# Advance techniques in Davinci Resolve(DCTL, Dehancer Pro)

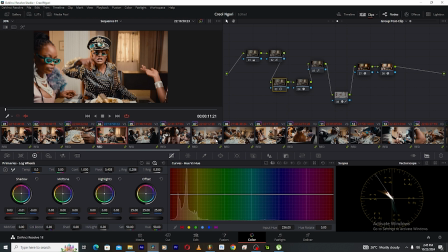your video to look before you start color grading so that it really directs you
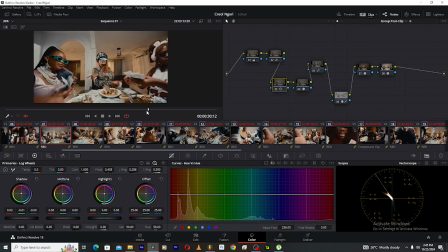when you're color grading you don't waste too much time so you can see this shot and
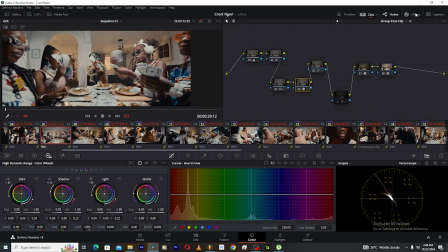then finally I used the DCTL again but this time around this DCTL is different it's called sub subtract something it's more about
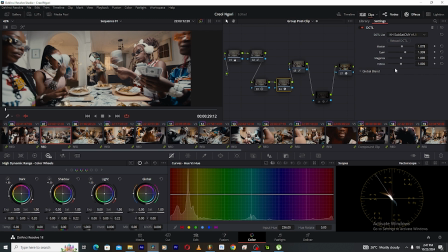subtracting colors or adding colors so this DCTL I used it to just pop out the cyan a little bit more like you can see.
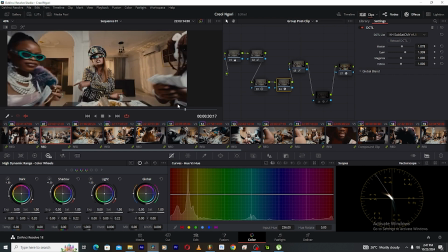Let me show you something.
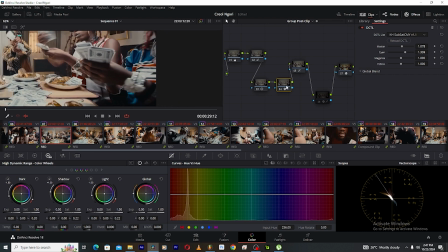Take a close look at this color, like if I take this out, you see that? If I take this in, do you see what's happening? So I just added some cyan color to this just to make it rich and even if you see
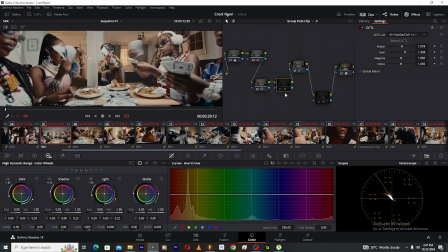here it's gonna change you
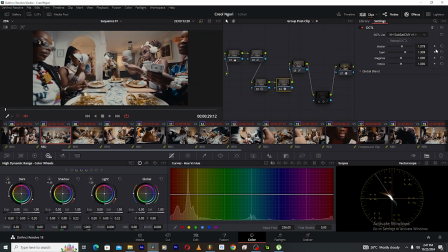see that so added some cyan color and then added like overall saturation it does it does it very nicely and smoothly in such a way that you will not even realize you've added you know a color better instead which
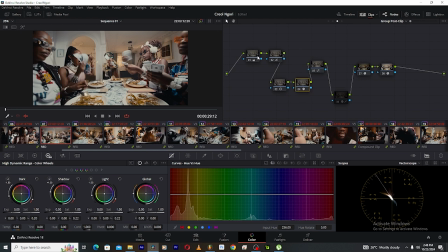is why i like the dctl plugins and then i selected the skin after the contrast i just discovered that anytime i select the skin after the contrast it actually stands out very well so i like to do it this way
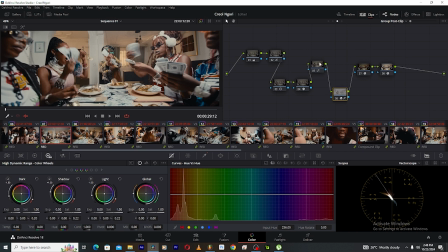so i selected the skin like just immediately after the contrast i selected
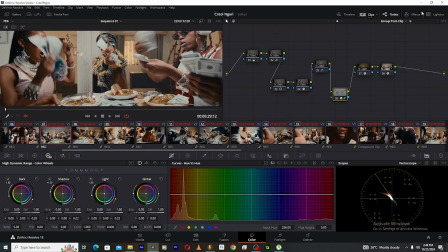the skin and then i added the saturation a little bit you know worked with the color compressor and then probably finished with some settings the answer
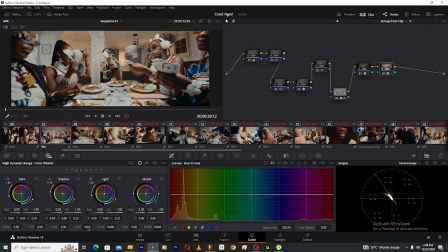and I was done so this is how I collocated this video I used the same technique
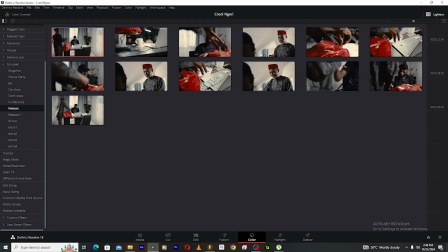for all the other scenes and yes I used different film stocks but
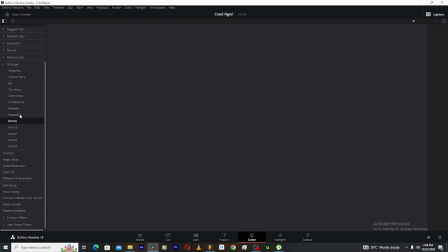then like I said we're gonna do that in another tutorial so thank
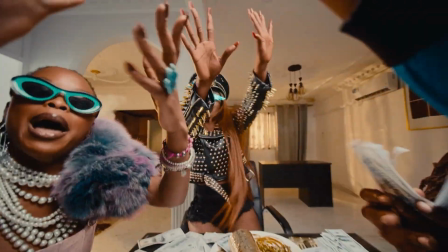you for watching I hope you understood something definitely if you understood
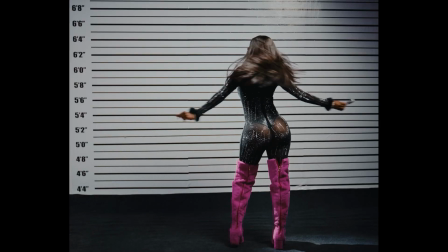something share this video to others so they could learn and I'm going to be coming up with more tutorials for you.
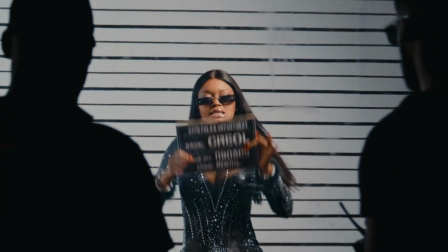Just enjoy this, share this with your friends and let's take another shot.